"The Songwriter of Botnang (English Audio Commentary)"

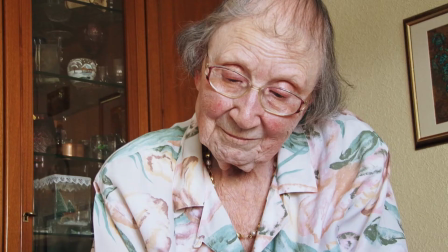And then I had the idea to put that, you know, as a contrast.
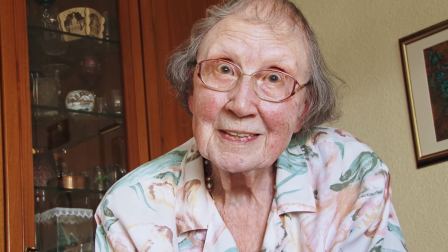We have this handwritten emotional diary, and then we have this typewritten text.
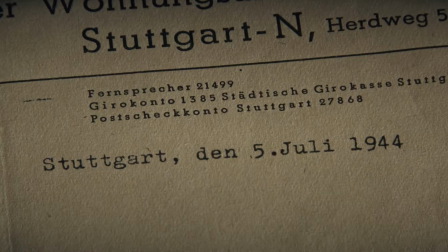And when I first assembled this and then watched the scene,
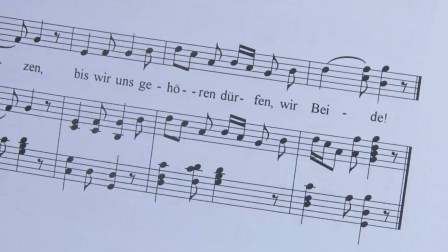even though I knew all of this beforehand it really hit me quite hard emotionally this moment where we have
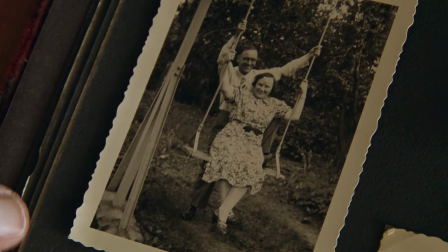his love poem and I decided to conclude it with the shot of her parents in happy times which is very moving knowing how
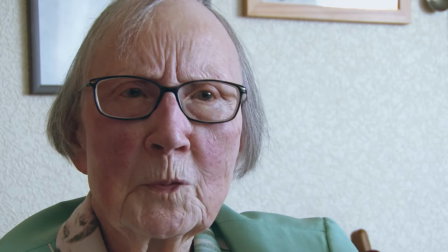her father died and at the same time I thought it's a little bit of a touch of the two of them happy
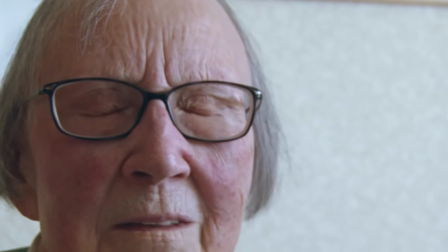after this very sad and emotional moment. This scene here where she talks about her experiences during the air raids,
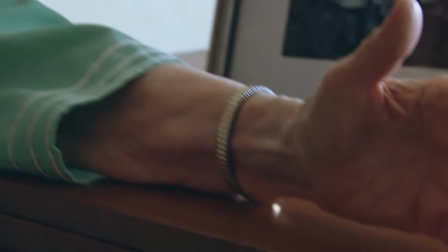I kept very close to her face because I wanted us to be there with her without much distraction.
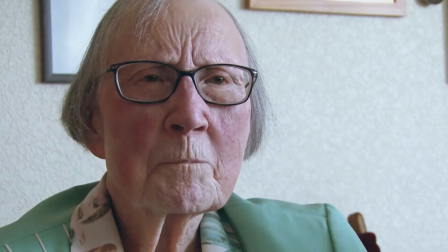And we can see it's very emotional, these memories. And the one shot that we just saw of the camera panning from her hand to her face and back.
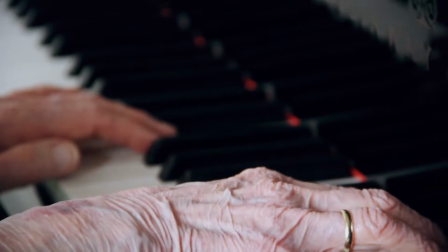It looks very rehearsed, but it's not, because I didn't want to, you know,
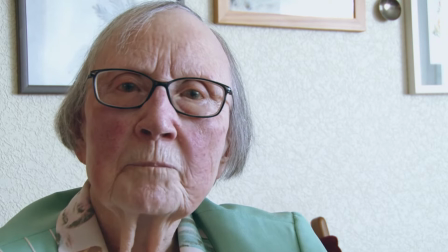do this scene multiple times, you know, it's an emotional thing, it's an emotional story.
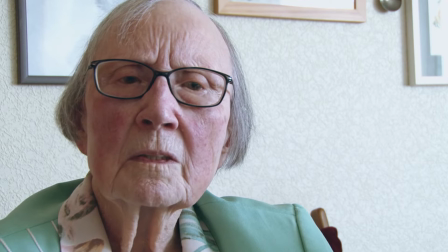Basically, this was me with one camera filming her, and then while she was telling the story, at one point I moved to her hand and then pulled up to her face and pulled down, you know, the camera, I panned to her face and down, and it turned out very appropriate to what she says.
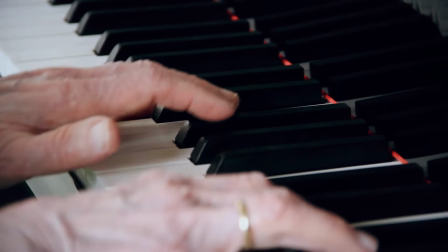And, you know, in between I shortened a few things.
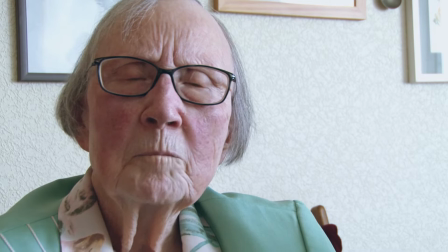That's something I find a big challenge and also a challenge I very much like.
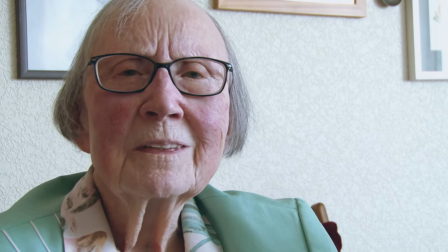When you do interviews, most of the time you have to shorten several things, obviously.
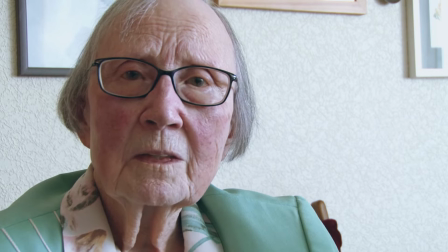When you interview, you want as many details as possible, because in the final film, there could always be a spot where you can need some information,
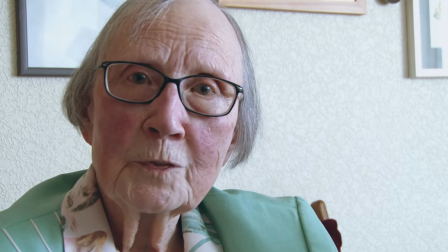but in general, it needs to be shortened in any documentary film.
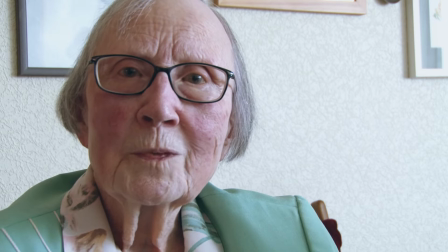And here also, there is some shortening going on, but you can see the way she talks, it's very interesting. A lot of details I kept in, some of them I removed for the overall flow.
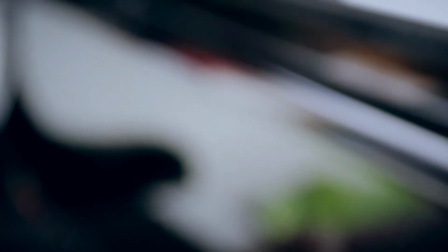But something I really, really liked is how natural she is with the camera, Gerta Herrmann.
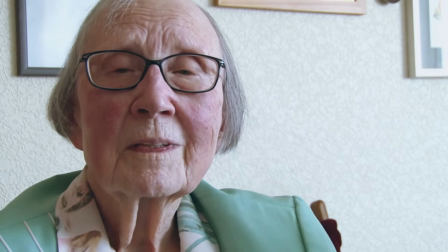You know, this is the very first film that was done about her, and I found she's absolutely the same if the camera is running or not.
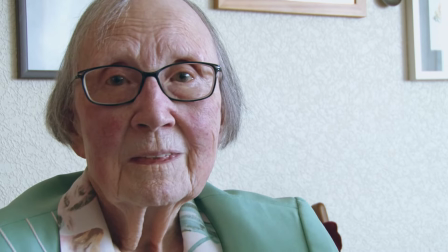These moments when she's talking about war, it's very emotional, and I decided to just stay on her face basically, not put her in bigger surroundings and so on, just show it close up, because I felt that's most appropriate.
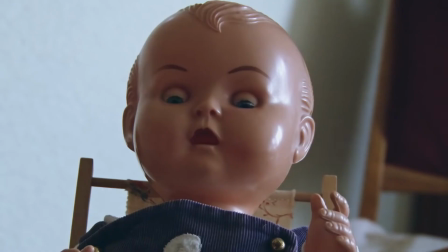But yeah, when the camera is running, it just seems like there's no camera there.
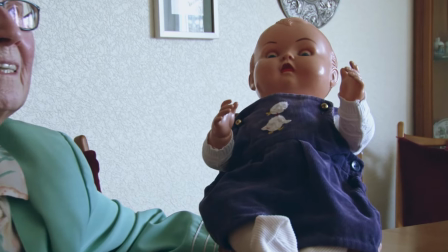It's absolutely natural, just the way she talks when her and I talk.
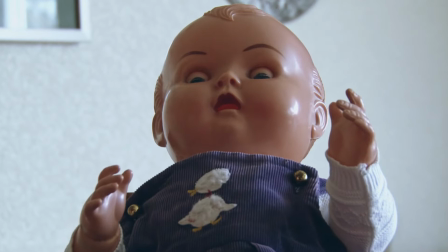This doll was a spontaneous idea.
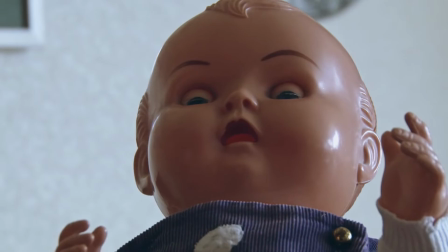One of the days we were filming, I noticed the doll and I asked her about it and she told me and while
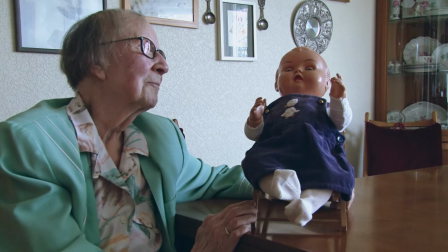she was telling me I said okay let's just do this on camera please tell me on camera about the doll and so she explained
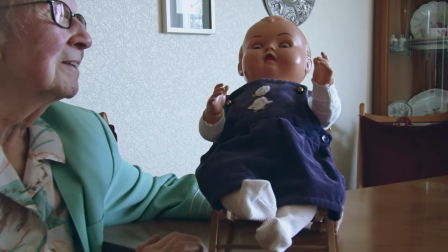and again I shortened it a little bit she provided more context but
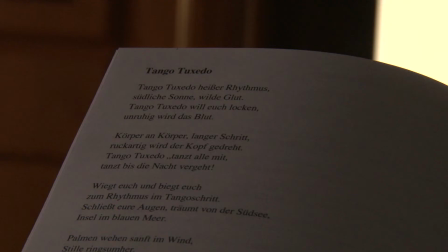it was you know it's very nice and I find it so interesting when
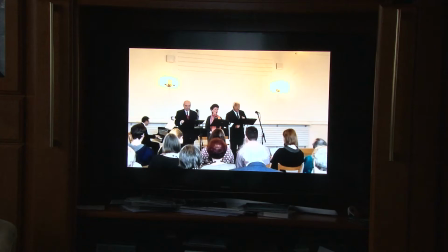you have these artifacts from the past that are in the present and she remembers getting this
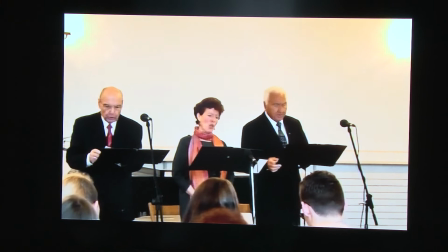doll this song here this tango This is again a spontaneous
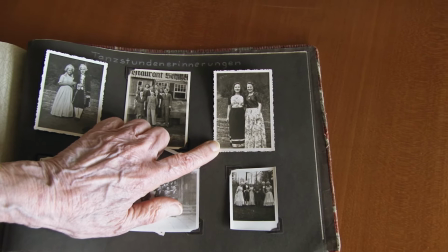idea during editing. We filmed her listening to the tango because we liked the song and it looks very nice with the three singers.
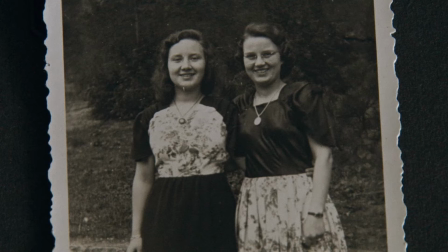And then separately we filmed these shots of her and her sister taking dancing lessons.
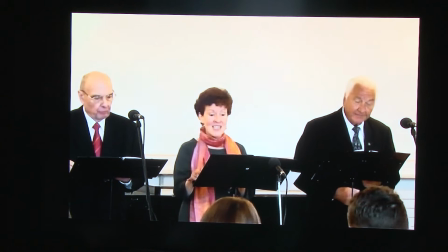And then during editing I noticed the tango and the dancing lessons go together and I actually wanted,
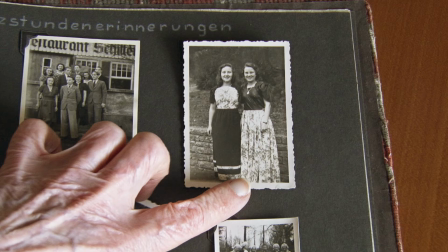after the war scenes and the memories of the 30s and so end, I wanted to, let's say,
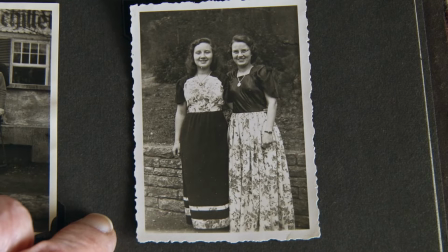start the post-war period with, you know, an upbeat song to kind of, you know, show this post-war phase,
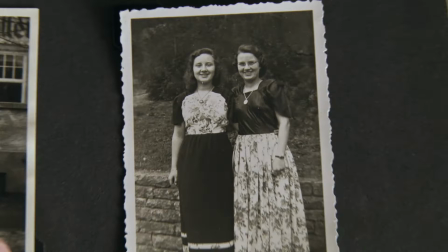even though, you know, the first years post-war were difficult years, still the ending of World War II and so on.
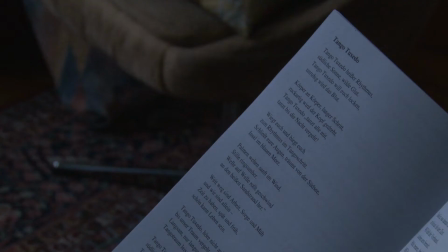Then I thought I'd put the tango there. Then I noticed we have the story of her taking dancing lessons in the years after the war.
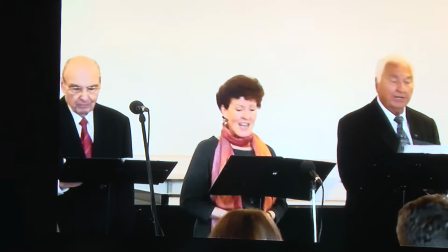And I thought this is a beautiful way to intercut it.
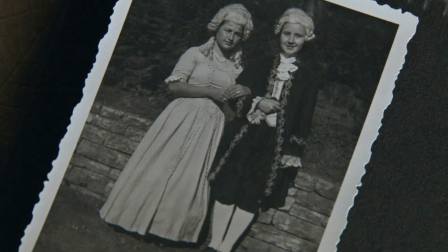and I always wanted to give the film a very free-flowing feeling, a very spontaneous feeling. There were no rehearsals.
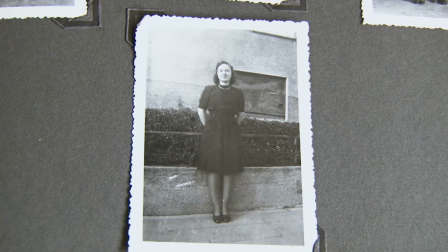Basically, you know, I would just, we would talk about several things she could say and so on, and then I let the camera run.
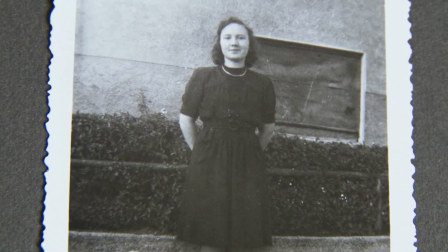And very few times we did multiple takes. I mean, sometimes we did multiple takes for technical reasons, you know.
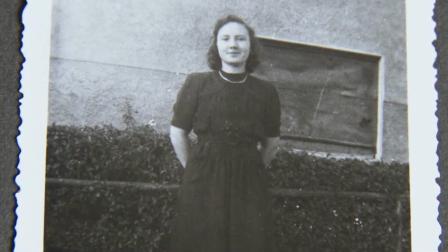Maybe I'm filming her and there's some noise outside suddenly that's distracting, then I would say, okay, please start over.
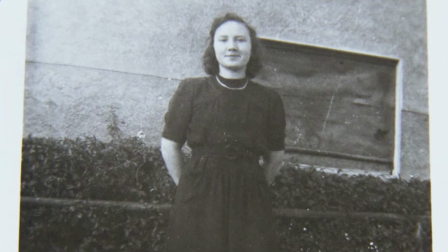But generally speaking, this is just her telling her stories.
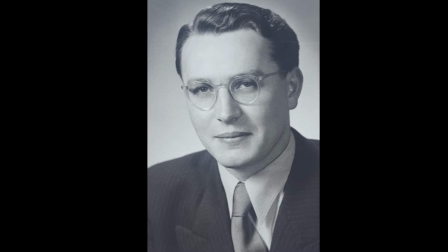And it was very important for me to give this film this kind of free-flowing feeling because it's so beautiful for me to visit her.
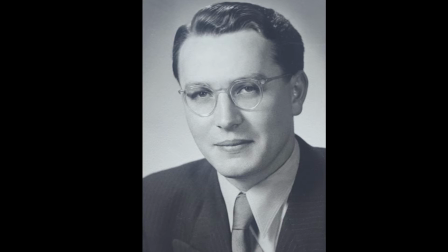You know, when I visit her, she prepares cake, we talk about things,
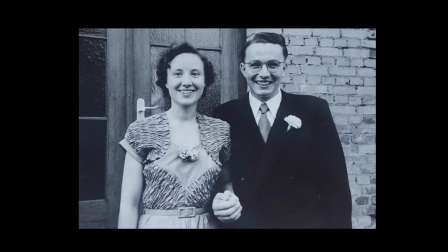you know, and then I'm very interested also in her memories, what she did and so on, and I'm very interested in her arts.
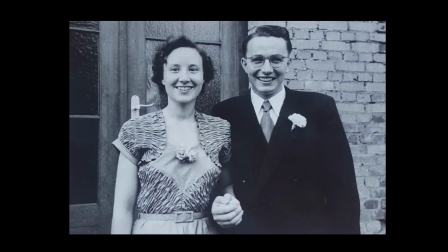And then she plays new songs she has written. And I find this very nice, the moments with her husband,
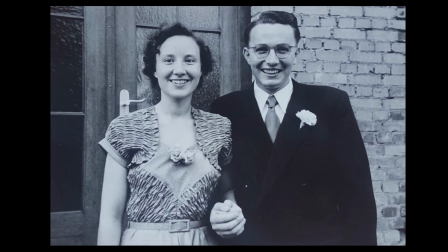when we have these very old photos, and then we have these pretty recent photos,
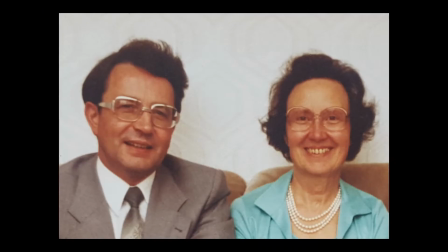and when they are seen next to each other, this was a motive I really, really liked.
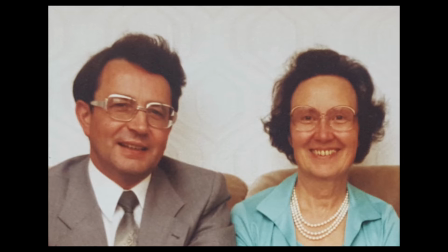I remember also in the first edit of the film, in the 17-minute version, after the first,
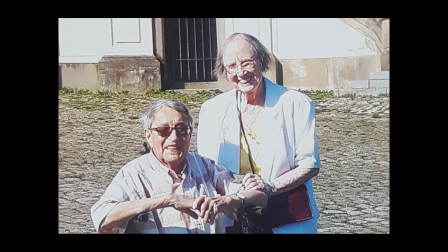you know, when we first did some filming in 2018 on one day, She mentioned her husband,
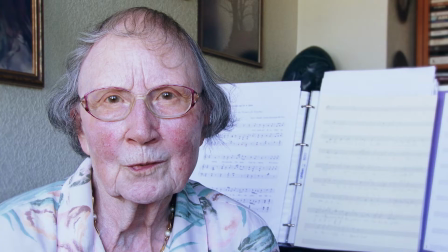she talked about him, but I really didn't have a picture. So I asked her, do you have a nice picture or two?
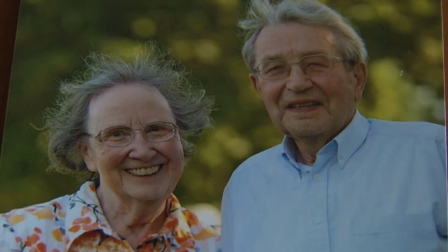And then she showed me quite a lot of pictures and I loved the picture that's just upcoming, this combination.
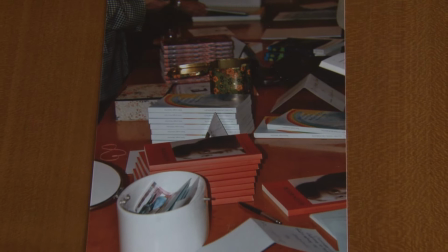Not this one, although it's also nice. You see how they're putting the books there.
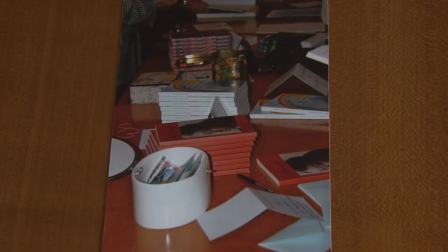But when we compare the old picture to the newer picture with so many years in between, that's something I found very moving and touching.
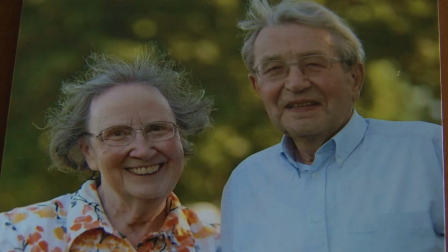And this shot, you can see the zoom in. You know, I like using the zoom lens.
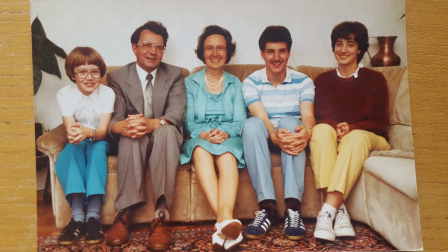You know, in my feature films, it's very often noted that the way I zoom and edit reminds quite a lot of people of 1960s films.
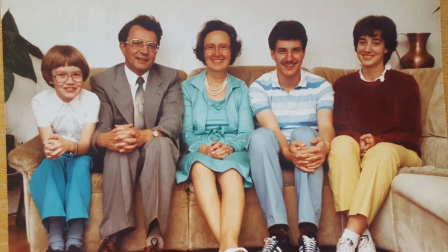And I would say there's certainly an influence because I like many films from the 60s.
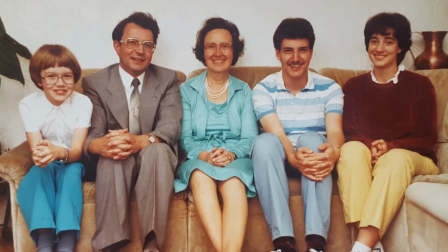And in the 1960s, for example, the zoom lens was very often used.
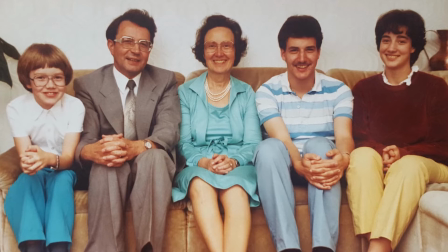So I think that's really an element to my style.
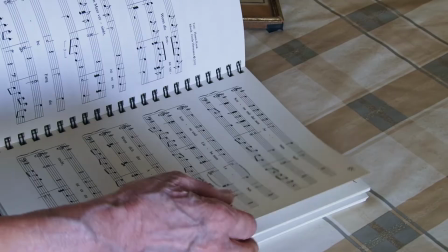But in this film, I really wanted to make the style, so to say, secondary to the actual story or to what's presented.
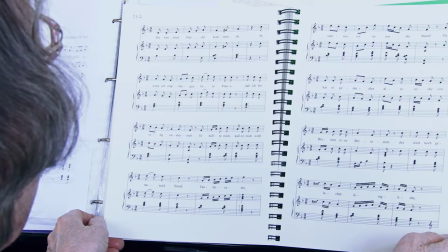Because in my feature films, sometimes the style,
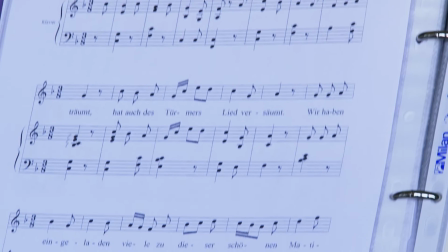the visual style and the story are of equal importance.
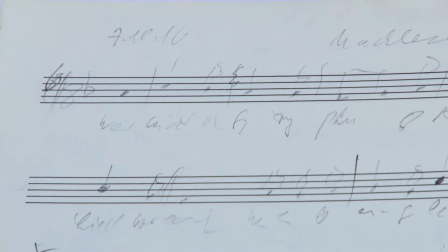Basically, sometimes the significat and the significant, I don't know if that's the English correct words, are of equal importance.
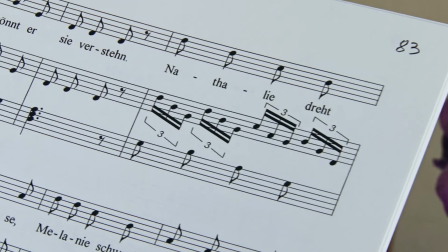Some scenes are just made so the style gets noticed, and that's something I like.
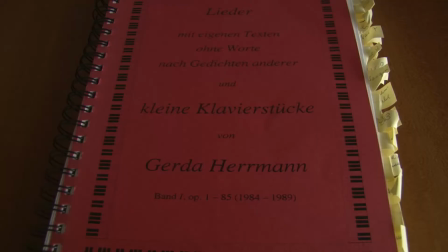In this film, I really wanted to make the style interesting,
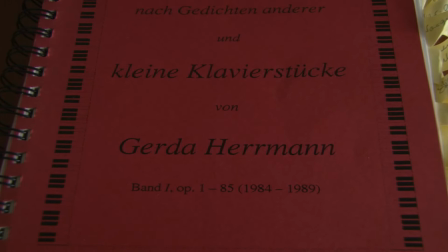to make the film visually interesting, which I saw as a challenge because we have not many locations,
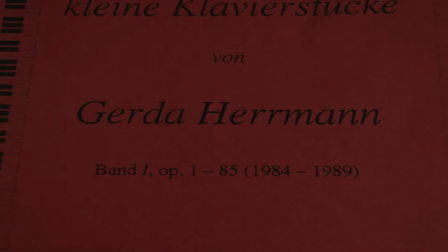so I wanted to make it interesting with this location and the documents and all that, but really hold the style back,
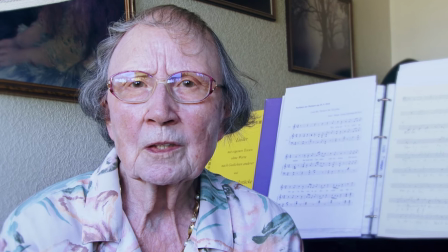the style supports the subject matter of the documentary but the style doesn't get overwhelmingly in the foreground.